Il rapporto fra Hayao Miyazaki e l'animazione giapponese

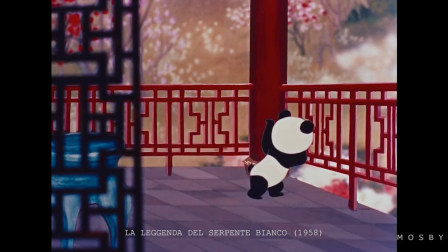[8:06]
Prima del 63, secondo Miyazaki, lo stile di animazione poteva essere descritto come qualcosa più simile ai libri illustrati per bambini,
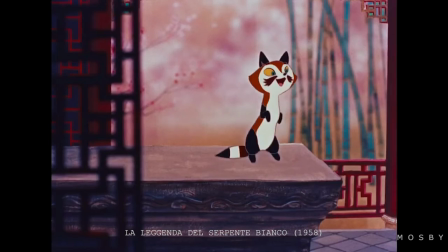[8:14]
ma col primo boom produttivo di case come la Toei o la Mushipro, anche lo stile è destinato a cambiare.
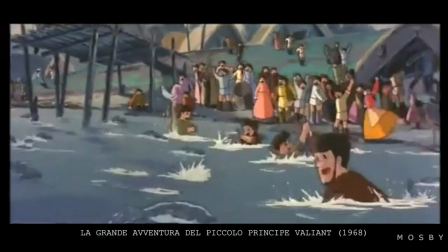[8:20]
A questo si uniscono budget e tempi di produzione sempre più risicati, che comportano un numero minore di disegni usati per animare.
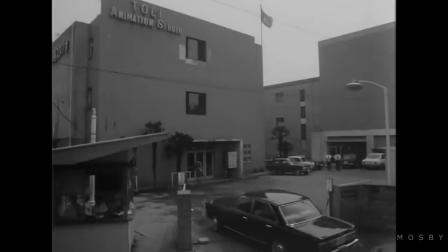[8:28]
Va inoltre considerato che spesso anche le grandi case erano formate da staff di giovanissimi animatori inesperti,
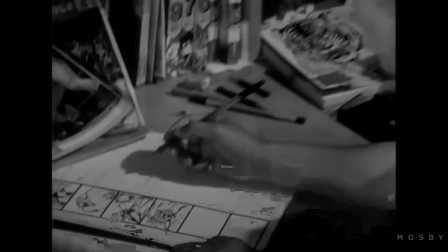[8:34]
in fondo anche Miyazaki lo era, e questo si traduceva in prodotti di scarsa qualità e con poca revisione tecnica.
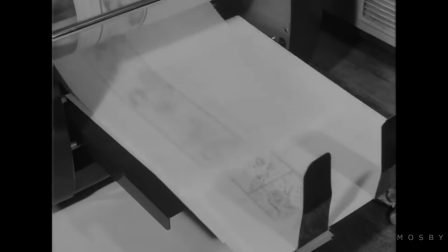[8:41]
Questo trend continuerà per molti anni, almeno in linea generale. Costi contenuti e numero sempre crescente di prodotti.
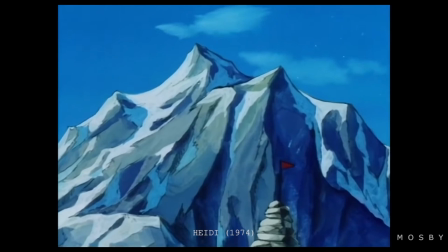[8:49]
Ma col World Masterpiece Theater e il successo commerciale di Heidi, le cose cominciano a cambiare.
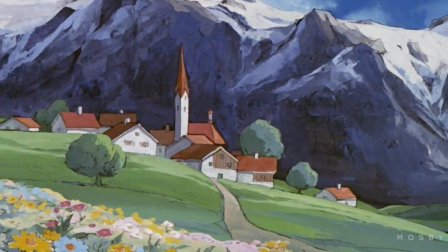[8:55]
La cura nel dettaglio è tale da essere riposta non solo sull'animazione in sé,
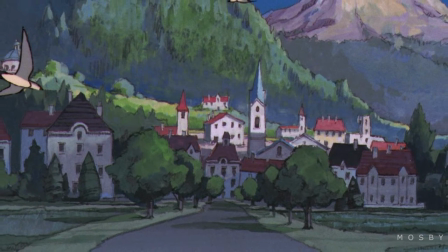[9:01]
ma anche in una sempre crescente attenzione nei layout e nella fase di produzione. Ma mentre dall'altra parte del mondo le più grandi scuole di animazione,
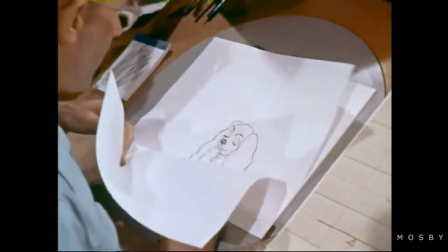[9:10]
seppur con budget spesso molto più elevati e metodi lavorativi agli antipodi,
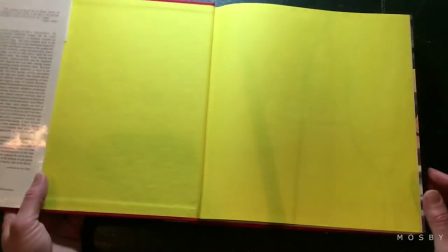[9:14]
sperimentano e codificano le regole principali per dare vita all'animazione,
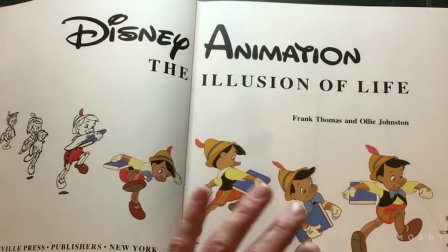[9:19]
per non renderla mai banale e scontata, e mentre un certo tipo di animazione in Giappone si forma sulla base dello stile Meisaku,
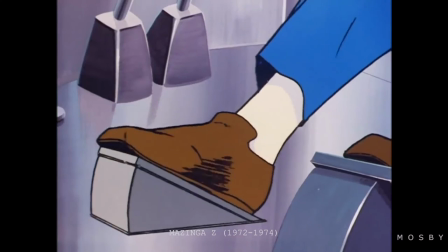[9:26]
a tutto ciò si contrappone un altro modo di animare, che prende sempre più piede,
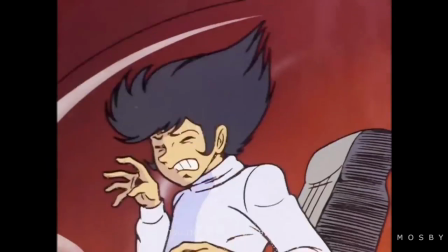[9:31]
il cosiddetto Super Deformed, che si basa proprio sull'accentuazione dell'espressività e sull'esagerazione.
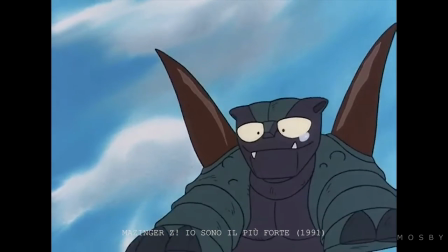[9:38]
È nei confronti di questo stile che Miyazaki comincia a nutrire un certo astio, arrivando a coniare la definizione di sovraespressionismo degli anime.
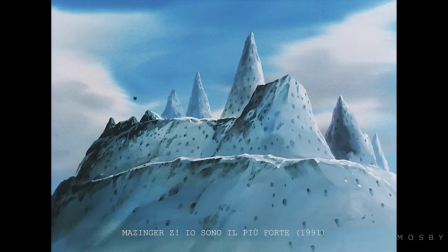[9:46]
L'errore degli animatori che operano in questo modo per Miyazaki è duplice. Da una parte si tratta di un errore di adattamento.
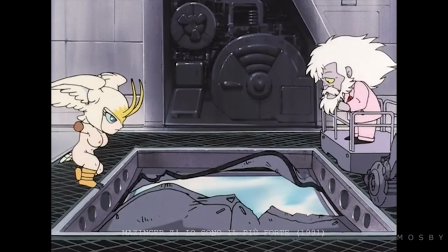[9:53]
Secondo Miyazaki, infatti,
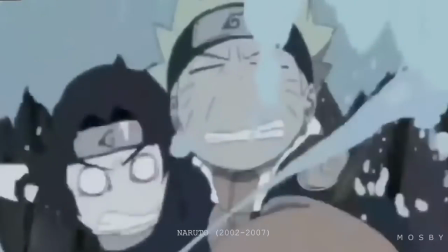[9:55]
esagerare le espressioni facciali e le proporzioni corporee per esprimere sentimento corrisponde ad applicare una regola tipica del linguaggio del fumetto all'animazione,
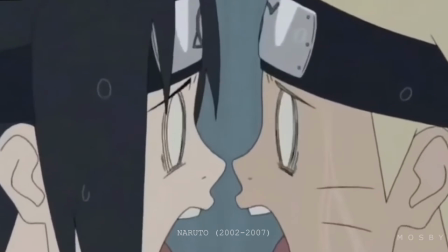[10:04]
ed è nota scarsa consapevolezza del mezzo.
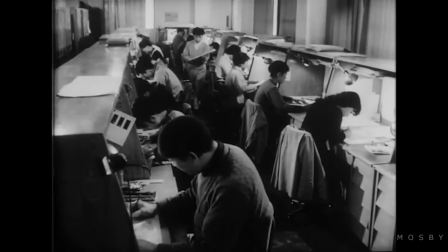[10:06]
Dall'altra parte, la sua critica è rivolta a una certa accidia di questo tipo di animazione, troppo pigra da sforzarsi per produrre qualcosa di davvero bello.
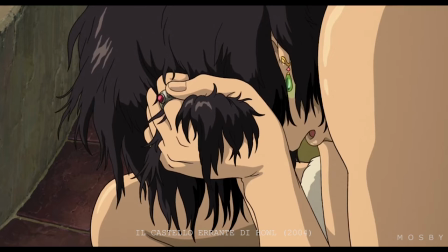[10:15]
E questa idea di bellezza, espressività e grazia, tutte legate assieme in modo inscindibile, Miyazaki vorrà mantenerla per tutta la sua carriera.
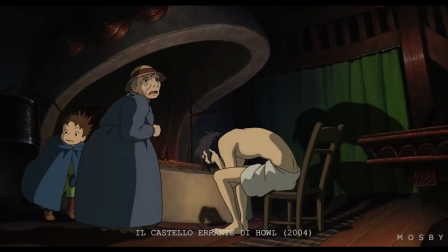[10:24]
Provate a pensarci, in che modo Miyazaki, e di conseguenza tutto lo studio Ghibli, mette in risalto le emozioni più forti dei suoi personaggi?
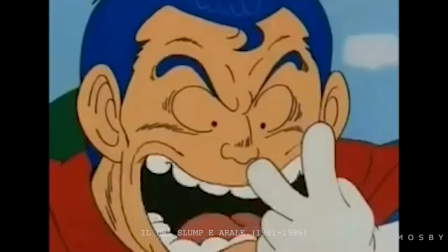[10:32]
Attraverso la deformazione facciale e la distorsione?
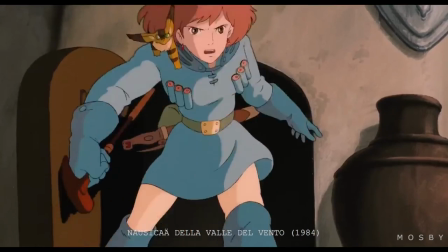[10:37]
o piuttosto lavorando su un dettaglio molto più sottile e delicato, come ad esempio l'animazione dei capelli.
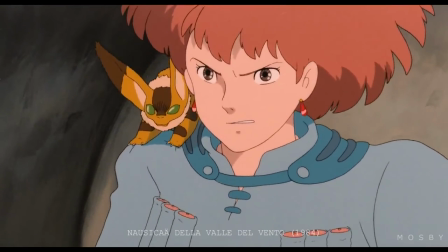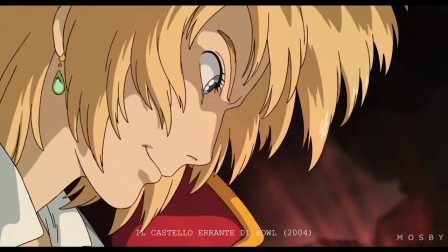[10:50]
Ho sempre trovato affascinante la scelta di animare i capelli per esprimere emozioni forti messa in pratica da Miyazaki e dallo studio Ghibli,
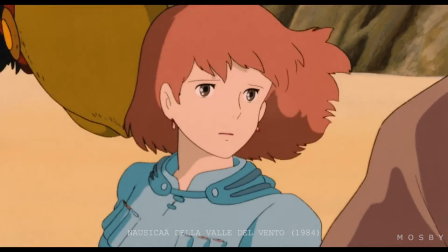[10:58]
perché mentre le espressioni dei personaggi rimangono praticamente identiche durante tutta l'azione,
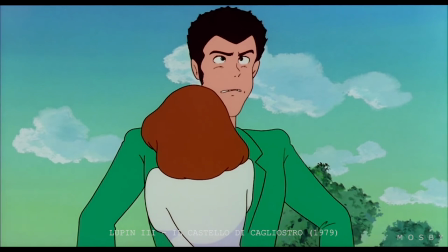[11:03]
lo spettatore in qualche modo sa che il personaggio sta vivendo un cambiamento emotivo determinante, e questo senza bisogno di dover accentuare alcunché.
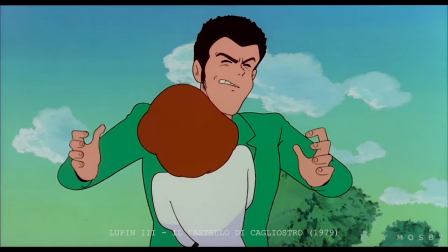[11:11]
E inoltre questo fattore mi ha sempre fatto pensare alla ricerca espressiva di Miyazaki e al suo modo di raccontare le sue storie, di trovare la propria impronta autoriale.
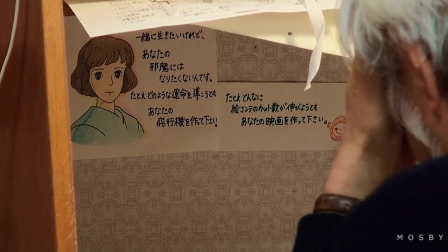[11:20]
E tutto questo si accentua se pensiamo al fatto che Miyazaki debba fare tutto questo tramite l'animazione.
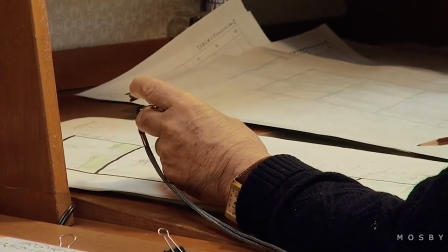[11:25]
E qui si arriva infatti alla più grande critica che Miyazaki fa al mondo degli anime, rivolta tanto ai fruitori quanto ai suoi interpreti.
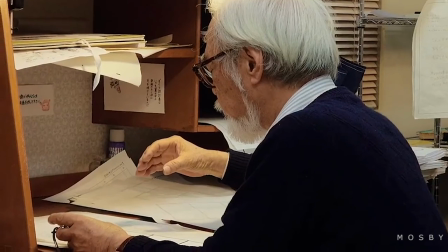[11:33]
Miyazaki afferma che il fatto che l'industria dell'animazione in sia popolata per intero da otaku, sia il problema numero uno.
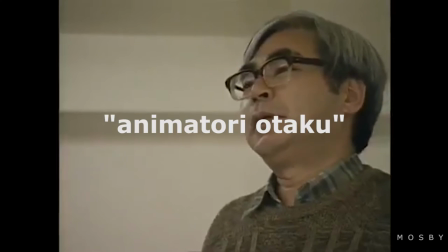[11:40]
A suo dire, questo diventa un problema perché gli animatori otaku non hanno capacità di osservare le cose reali,
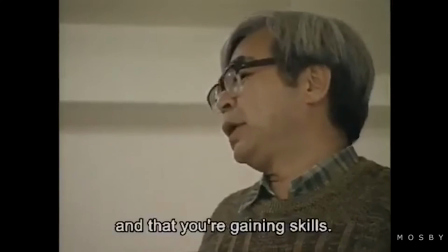[11:46]
ma si limitano a riprodurle o a immaginarle in modo preconcetto.
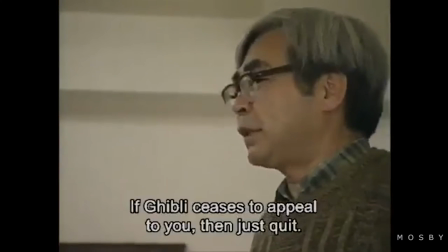[11:50]
Addirittura, racconta Miyazaki, all'epoca alcuni critici paventavano la possibilità che ciò portasse a una nuova corrente animata,
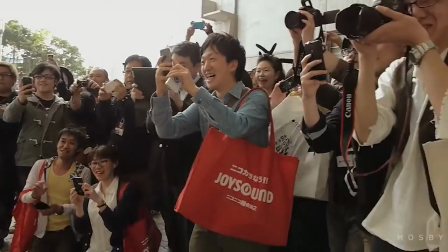[11:57]
parlando di un'età dell'animazione limitata.
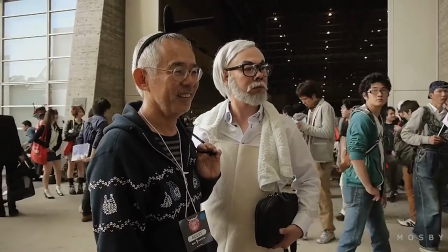[12:00]
La loro teoria era che troppa enfasi sul movimento e sull'animazione avrebbe persino distratto dal focus del racconto.
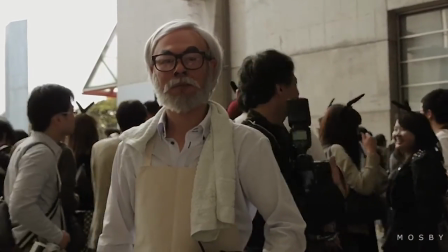[12:07]
Le conseguenze di tutto ciò hanno riguardato la stragrande maggioranza dei prodotti dell'epoca.